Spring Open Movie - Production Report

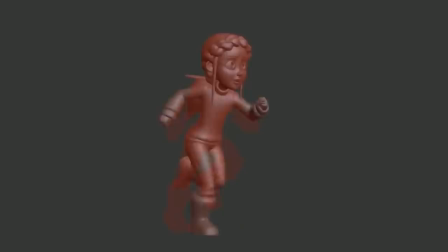And but yeah, so we started doing these experiments
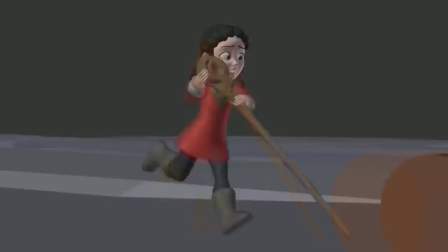because some of the facials weren't quite there, but I started just making these run cycles.
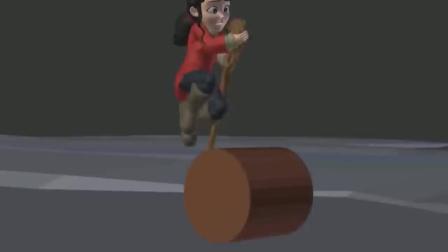This was never totally finished, by the way, so it looks kind of wonky, but it was just this experiment.
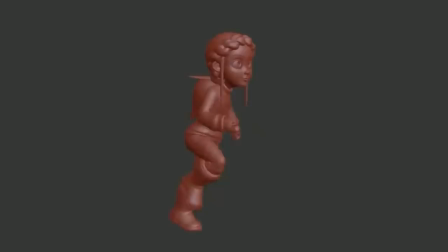Because the idea originally was to have it be faster, speedier, manga-esque. So I started doing these very exaggerated moves. And by the way, if you actually calculate how fast she's running, it's like faster than Usain Bolt.
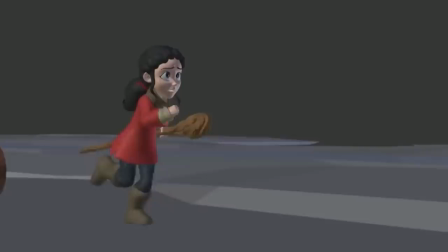And, like, you know, it's like, it's insane. But it kind of looked okay. So I was like, it's fine.
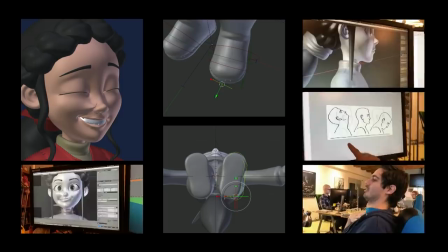And then it's back to animating, or it's back to it's actually back to more feedback.
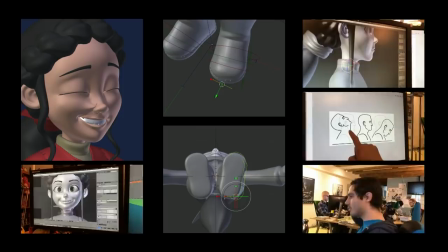And we had to give more feedback because there's certain aspects that maybe looked a bit wonky,
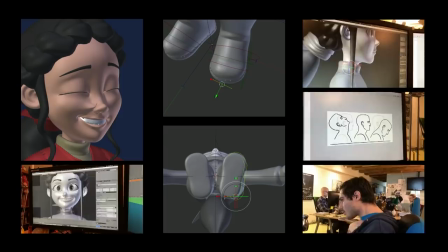maybe some of the bones were, you know, slightly off or whatnot.
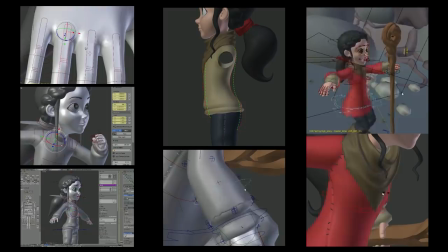And then it was time to give more feedback because there was a lot of stuff that you really needed to tweak and figure out and whatnot.
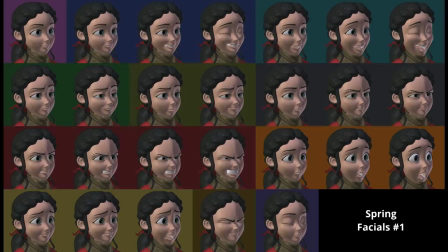Is that, you know, just the point I'm trying to make is that there's a lot of back and forth that happened. Did some facial experiments. I noticed something definitely while doing the facials. It's there were
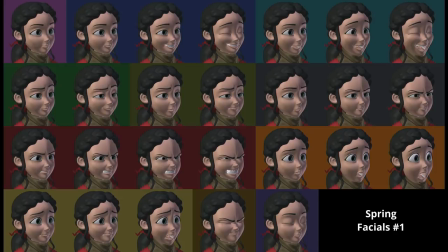certain expressions that maybe didn't yield themselves that well, and you could see kind of the rough edges of the appeal being lost. And so I did like another version where I was just grabbing any bone I could,
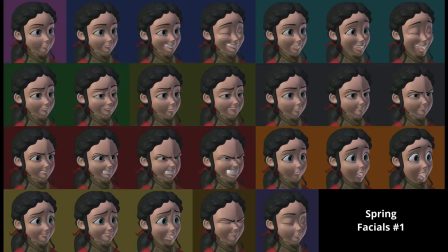and if you see the corners of the eyes, for example, there, they go really far and extend kind of far. And that may be okay, like in a 2D drawing or whatnot, but like once you fleshed it out, it looked a little bit weird. So I tried another version. It looks very similar, but look at the corner of the eyes.
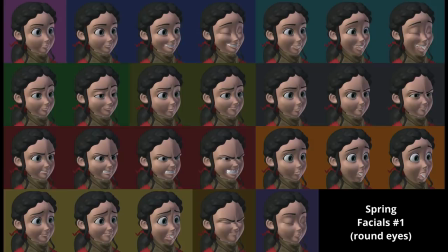Yeah, okay. So it's a little bit rounder. It's shoved in a little bit, and the eye overall feels just slightly smaller. But it's that whole idea, you know, what is it? You know, it's like it's an intangible thing, but it's magical, blah, blah, blah.
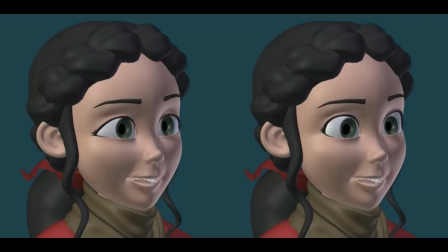But it's like slightly better. And you're like, oh, yeah, slightly better. That's great.
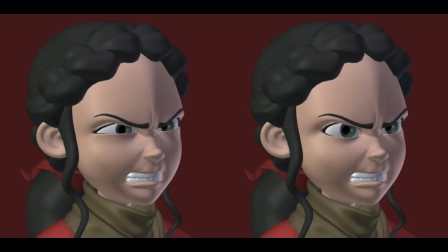So it was like a side-by-side comparison.
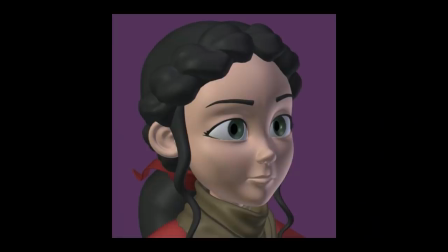At the end of this little thing, it'll actually swap between the two, just so you see it very obviously. And, you know, one looks slightly more appealing. Why?
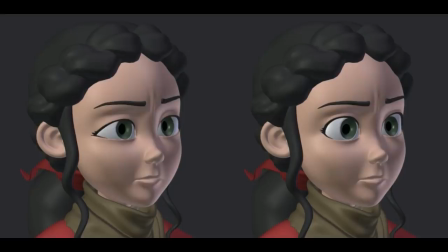I don't know. It's just, you know, you experiment and you try to figure it out.
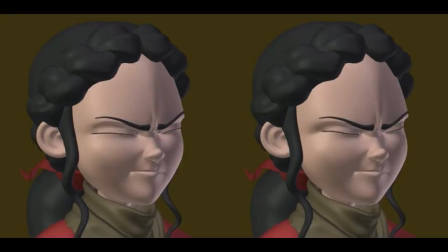There was also this very interesting thing that happened,
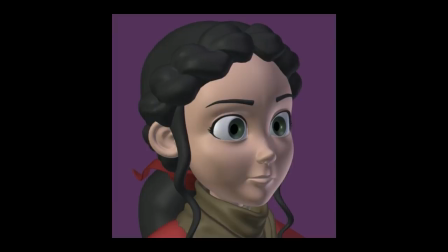and it really stems from the fact that it was like this flat character that was originally designed. It's the fact that the face in, you know, if you had to flesh it out, the face will be favoring in 2D drawing will be favoring the front part heavily. And it'll accidentally make this flatness that you don't see in 2D.
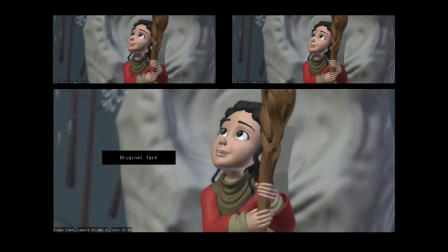So when in 3D, it actually started looking kind of flat and weird. And I just as an experiment, I was just kind of showing the rest of the team, what if we like scaled it up slightly in one? I mean, it looks a little bit funky, but like the point was made that,
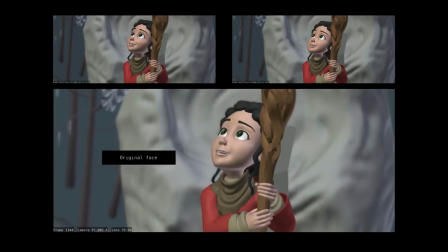and especially now afterwards, when we see some of the older versions, it's like, wow, like see, it looks like somebody hit her and, you know, it's a little flat. But this is like the whole process of like figuring out what works, what doesn't.
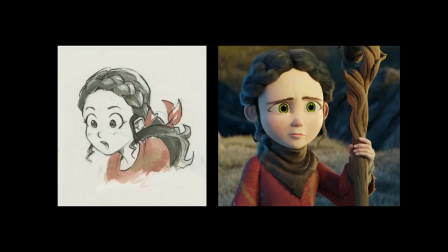So trying to figure out like the animation style of this thing. As I said before, the character had this very interesting evolution. And as that evolution was happening, it wasn't just the character design and the art style that was like shifting slowly and steadily. It was also like the story. The story was, I mean, it was definitely changing, and it had like different versions where we're trying things out.